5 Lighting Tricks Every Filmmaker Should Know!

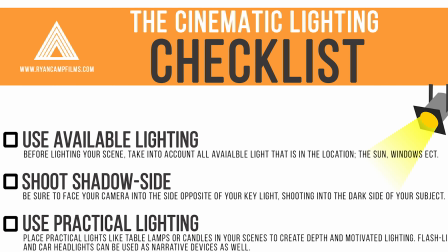[0:00]
On this video, we're talking about the cinematic lighting checklist, and that starts right now. Hey guys, Ryan here, and thank you so much for joining me today. This channel is all about learning and growing as a filmmaker, so please like, share, and subscribe if you haven't already, and let's become better filmmakers together. And if you're interested in exclusive perks and more behind the scenes content,
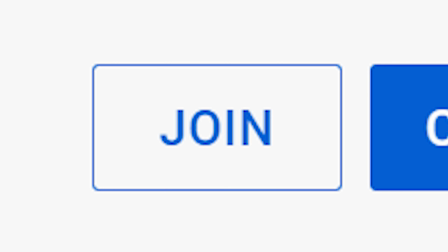[0:26]
just click the join button on the channel header above to find out how you can become a member. Okay, one of the most important aspects of filmmaking along with audio, composition, and camera movement is, of course, lighting. How you approach lighting in your work can make a huge difference in the overall mood, how professional your work looks to others, increasing the production value of your work, and making you stand out amongst other filmmakers. Now in this video, I'm going to share with you 5 of the most important things that you can do when lighting a scene in your film, and they are just a small part of my free cinematic lighting checklist. And be sure to stick around until the end of the video because I'm going to be sharing with you guys how you can download my free cinematic lighting checklist all for yourself. It's a really handy guide that you can take with you anywhere, have it with you on set, and it will help take your lighting to the next level. So let's get started with tip number 1.
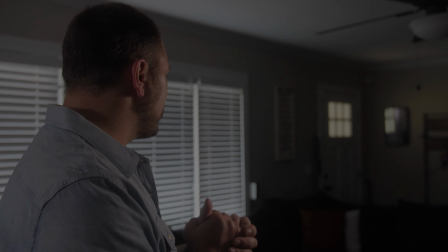[1:23]
One of the first things I do when I'm going to light a new scene is to look at the space
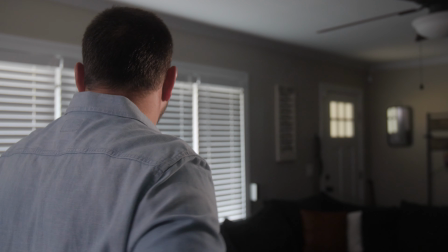[1:28]
I'm in and find out where the available and natural light is already coming from.
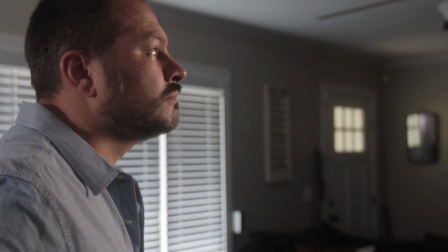[1:32]
If I'm outside, of course that's going to be the sun or the moon or maybe a street lamp.
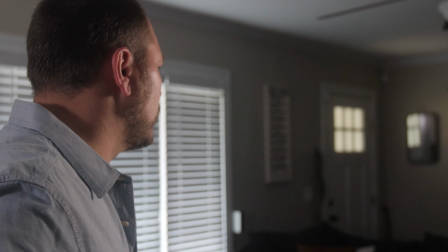[1:38]
If I'm inside, that could be windows or practical lights, which we will touch on later,
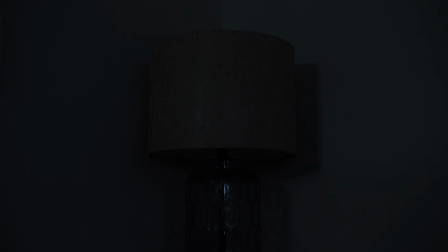[1:44]
which are lights that viewers will actually see in the image like table lamps, candles, TV or computer screens.
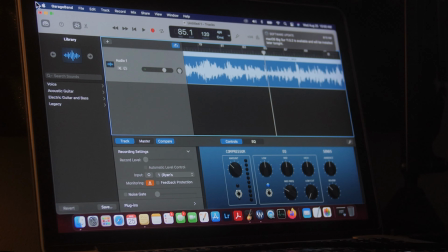[1:50]
Take stock of the scene and the lights that are already available and try lighting the scene and build your image from there.
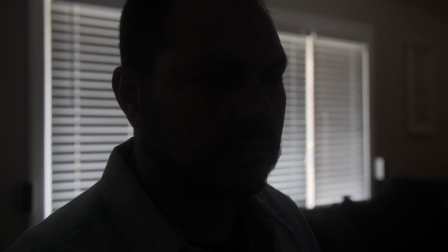[1:57]
One step I always try to follow when it comes to large light sources like the sun or a large window is
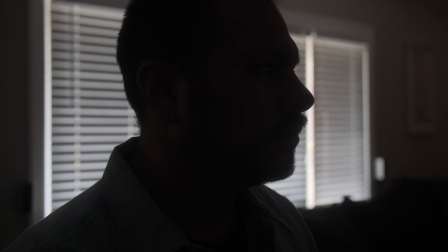[2:03]
that I will always place my subject in front of these large light sources and my camera on the opposite side of my subject. And then I start adding lights from there if I need them.
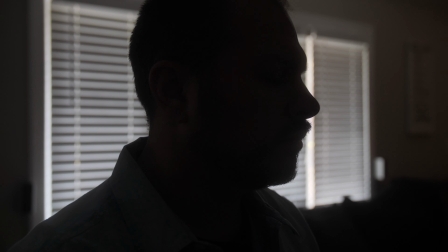[2:12]
So basically we will be shooting into the darker side of our subject, or shooting shadow side as I like to call it, which brings us to our next tip.
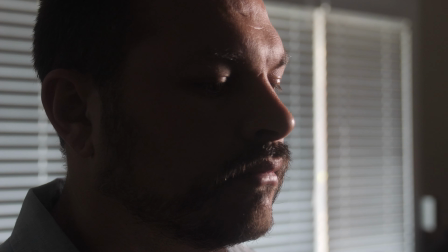[2:21]
This next tip goes by many names: shooting shadow side, negative fill side, or dark side.
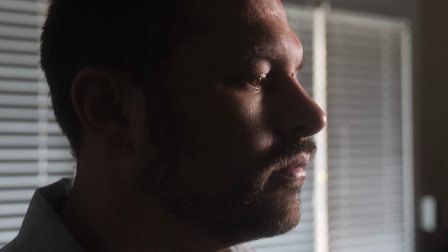[2:28]
But all of them mean the same thing, and that is to shoot opposite of the side that your key light is placed on.
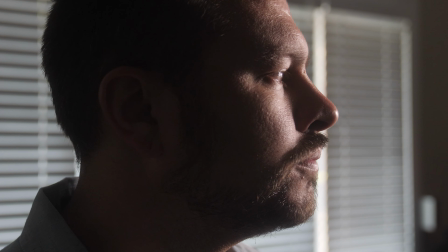[2:34]
When filming your subject, have your camera pointed to the side of your subject that isn't illuminated by your key light.
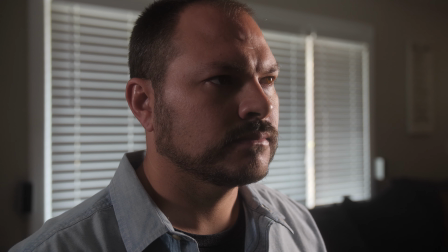[2:40]
This is going to give your image a much more dramatic and moody look. This will also give your image more depth, and it can be as subtle as you need it to be, depending on the look you're going for. Now this goes for any type of lighting situation and touches back on the first tip about available light.
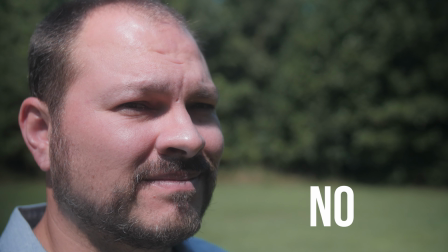[2:56]
No matter if you're filming with a full light kit or if you're filming outside and your only available light is the sun,
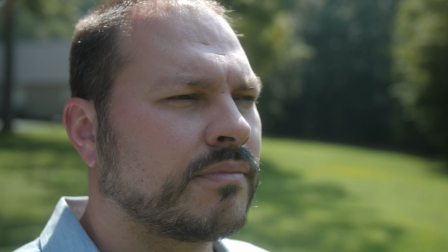[3:03]
put your camera on the opposite side of your key light, and it should dramatically improve your image with minimal work.
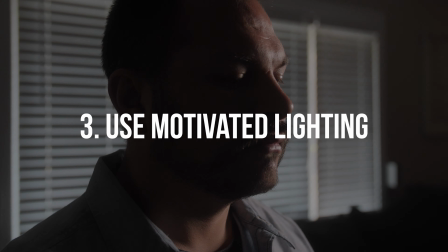[3:11]
Motivated lighting is a pretty simple tip that can go a long way in improving your images.
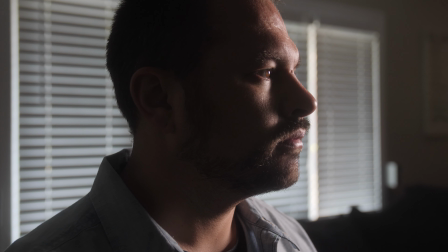[3:16]
What motivated lighting basically is showing your audience a reason for the lighting that appears in the scene.
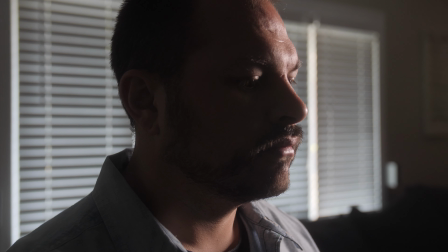[3:22]
If your subject is lit with a warm light coming from their right or left side,
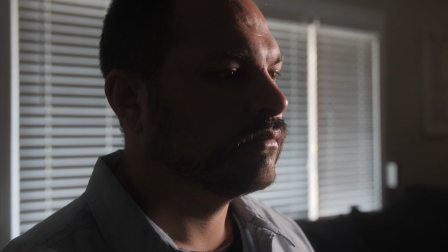[3:26]
place a practical light somewhere in the scene on the same side that will stand in as the source of that light.
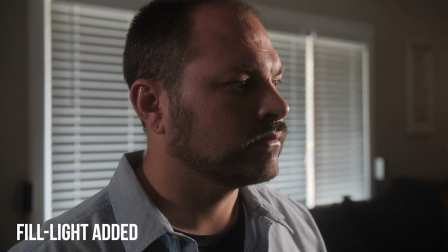[3:33]
It doesn't have to make total sense, but subconsciously,
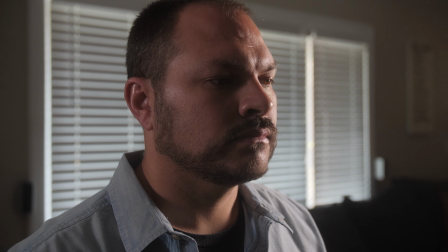[3:36]
if your audience sees a fireplace or a lamp in the background of a scene that corresponds to the light that is lighting your subject, the image will make a lot more sense to them.
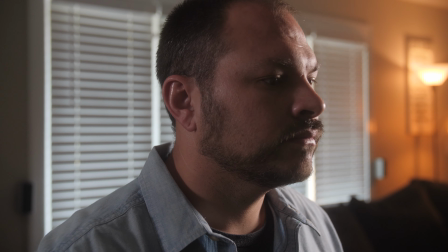[3:46]
Alternatively, if you have a light source in your scene like a lamp or a fireplace that should be emitting a warm light on your subject,
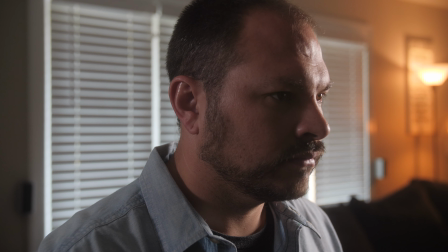[3:53]
but you have your subject lit with a cool temperature light, it won't make any sense to your audience subconsciously.
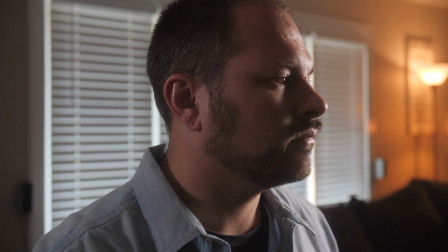[3:59]
Make sure that the lighting in your scene makes sense on a basic level, and that any lighting in your scene has a reason for existing.
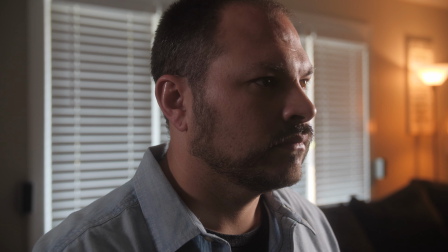[4:07]
That is motivated lighting.
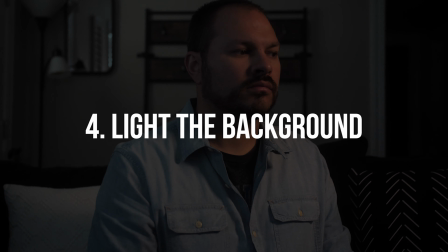[4:09]
One step that a lot of new filmmakers overlook is lighting the background of an image.
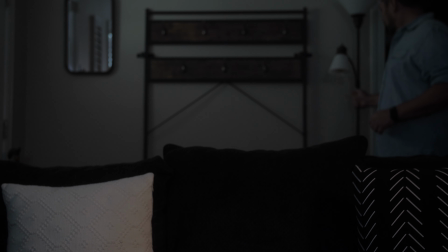[4:14]
Once you have your subject lit, throw some lights at the background to help bring a little more life into the image.
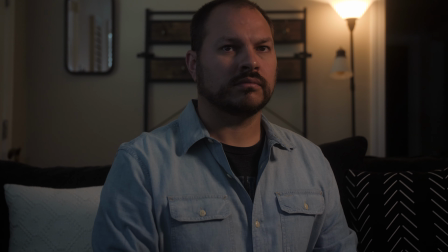[4:20]
Place a practical in the scene to add some motivated lighting, which we touched on earlier, or cast some lights at a wall or bounce lights off a wall or ceiling.
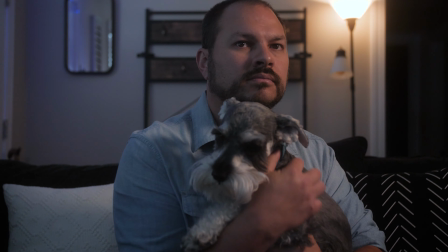[4:30]
Lighting your background helps add depth to the image, and it makes the scene feel more believable.
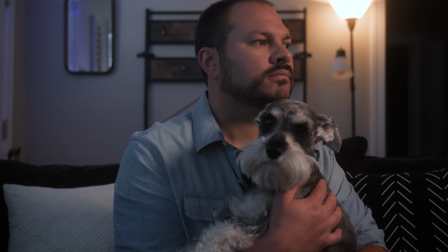[4:35]
It also helps your subject stand out from the background and not just fade into the darkness.
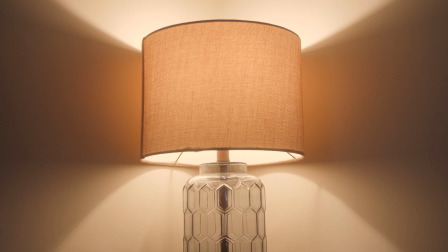[4:42]
Practical lighting is something I mentioned earlier, and practical lights are basically light sources that can be seen in the image you are filming.
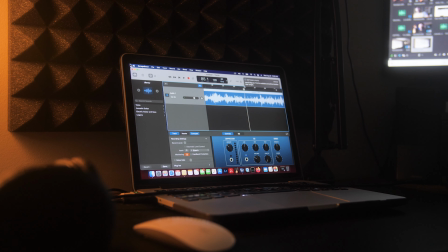[4:49]
Things like table lamps, lit candles, computer or TV screens, and even things like flashlights or car headlights.
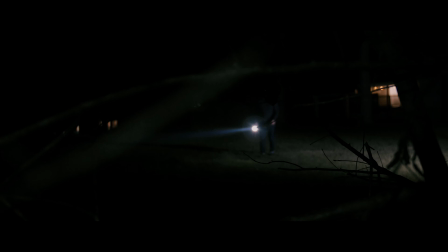[4:56]
Practical lights are usually used for motivated light, which we spoke of earlier, creating depth in the background, and in the case of things like flashlights or car headlights, they can be used as a narrative storytelling tool as well. Don't forget the importance of practical lighting in your scene. And there you have it, guys. Those are just a few of the tips and techniques that are featured in my cinematic lighting checklist that you can go download for free right now using the link in the description below. Just head over to the online store, download it, and it's all yours. This checklist features a ton of information to keep in mind the next time you're going to light a scene for your film. It features tips, techniques, key terms, and more. Just bring it with you on set, and I guarantee it will help you get better results. Question of the day: what is the first thing you do when you're preparing to light a scene for your film? Let us know in the comments below. Big thanks to this month's channel members, and a special big thanks to our newest channel member, Alex Maddox. Thank you guys so much for your continued support. If you want to join them and find out how you can become a channel member, just click the join button on the channel header above. Thank you so much for watching the video this long. I really appreciate it. And if you would, please be sure to give this video a thumbs up so it can be seen by more people. Thank you for coming along on this filmmaking journey with me. I am Ryan, and I will see you on the next video. Bye-bye.